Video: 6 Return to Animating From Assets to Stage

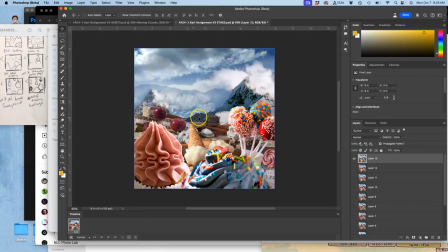7:53 if i don't do that when i add a new layer a new frame on it's going to add that frame to every one of my timeline outputs and i don't want that that would just be a lot more work to try to clean up so just clean out your timeline and then i'm
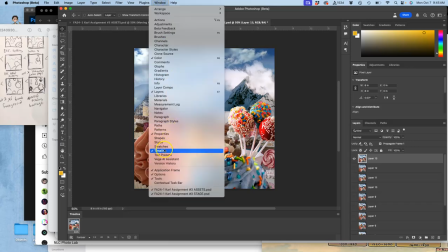8:08 going to go to window and uncheck timeline
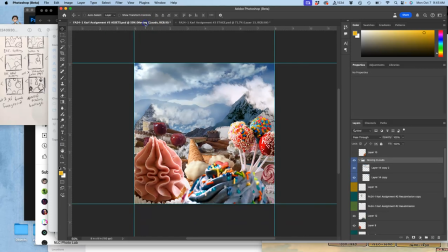8:12 then i'm going to hit command zero so i can see it full screen i'm going to hit command zero on my assets
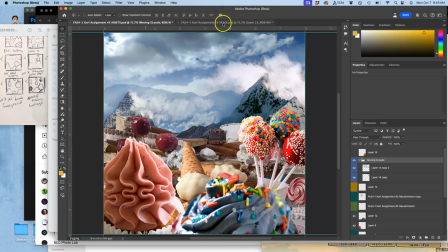8:17 and now i am ready to set up my next frame so this is frame 13 or layer 13. you can see it all set up here so what happens after i establish this new setting right
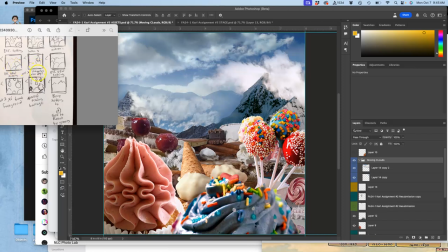8:33 here well then I have my character come again and smash let's see the cake pops
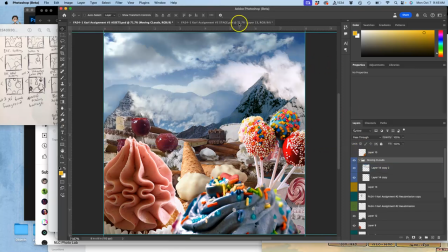8:45 now before I immediately go to that right because I just had that character come in oh actually no I did set up some some clouds here good okay so I've already given some space before
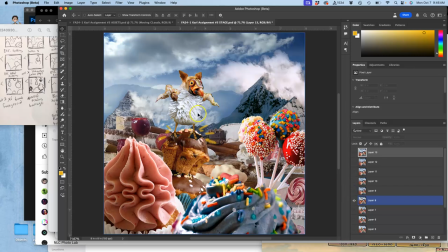9:00 my next character introduction moment right so this is how I animated the character last time coming in like that and then like that this time I want some variety so I'm gonna show the character a slightly different size
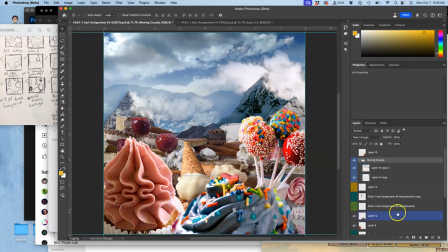9:18 so let's see there is my hero reference so I'm going to duplicate it let's mark it a different name. This is all about organization or a different color.
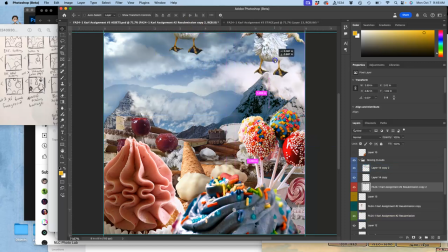9:37 This will be red for the cake pops. Then I'm going to take that duplicate and I'm going to move it over here and I'm going to grow it. So command T, grow it a little bit bigger,
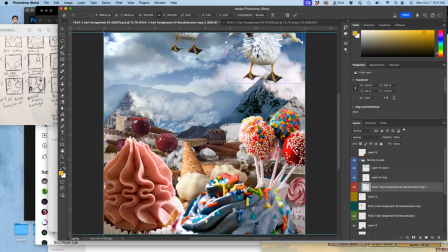9:55 maybe even warp it a tiny bit or distort it. I'll distort it. Even though it's going by really fast, I want the body posture to be slightly different i could puppet warp it to
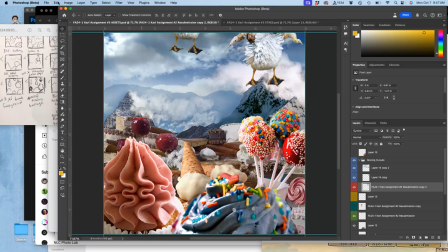10:12 remind you about puppet warp which is really helpful for character animation i do edit puppet warp gives me a wire mesh i pin where i want it to stay independent basically at the joints and then i can move
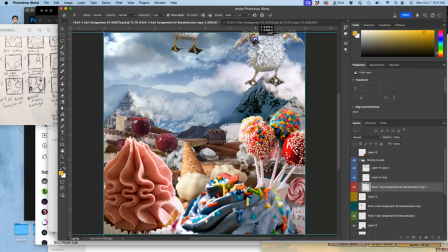10:28 it at those joints and you see how those feet will stay and then i can move it at those joints maybe i want to angle this wing a little make him more aerodynamic like he's flying.
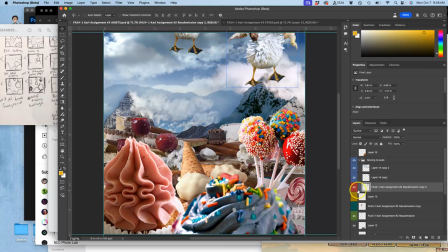10:45 Alright, so now this is my red character asset, I can turn off the green one. And I wanted to show that way first. And I want to play with the clouds a little bit. So I'm going to move them.
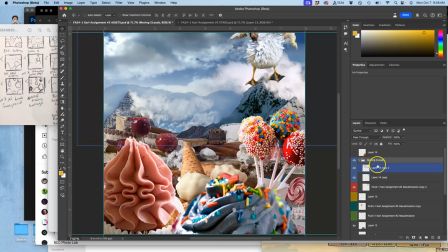11:02 Whoops, need to take this out of that layer. There we go. So now Now I can move the clouds, just
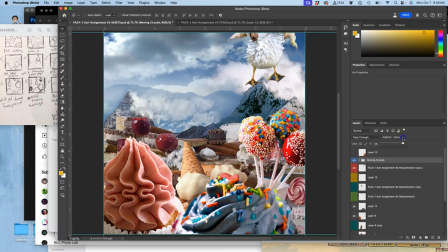11:20 a little, and play with their opacity, going to fade them out just a little bit.
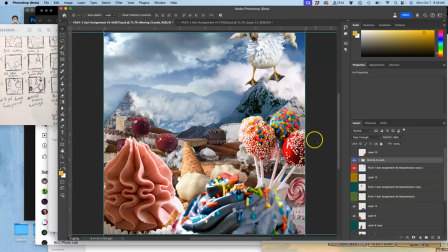11:35 Good. Okay, now that's my next frame. So this is now the animation workflow. I'm going to save it, Command S, because I just built new assets.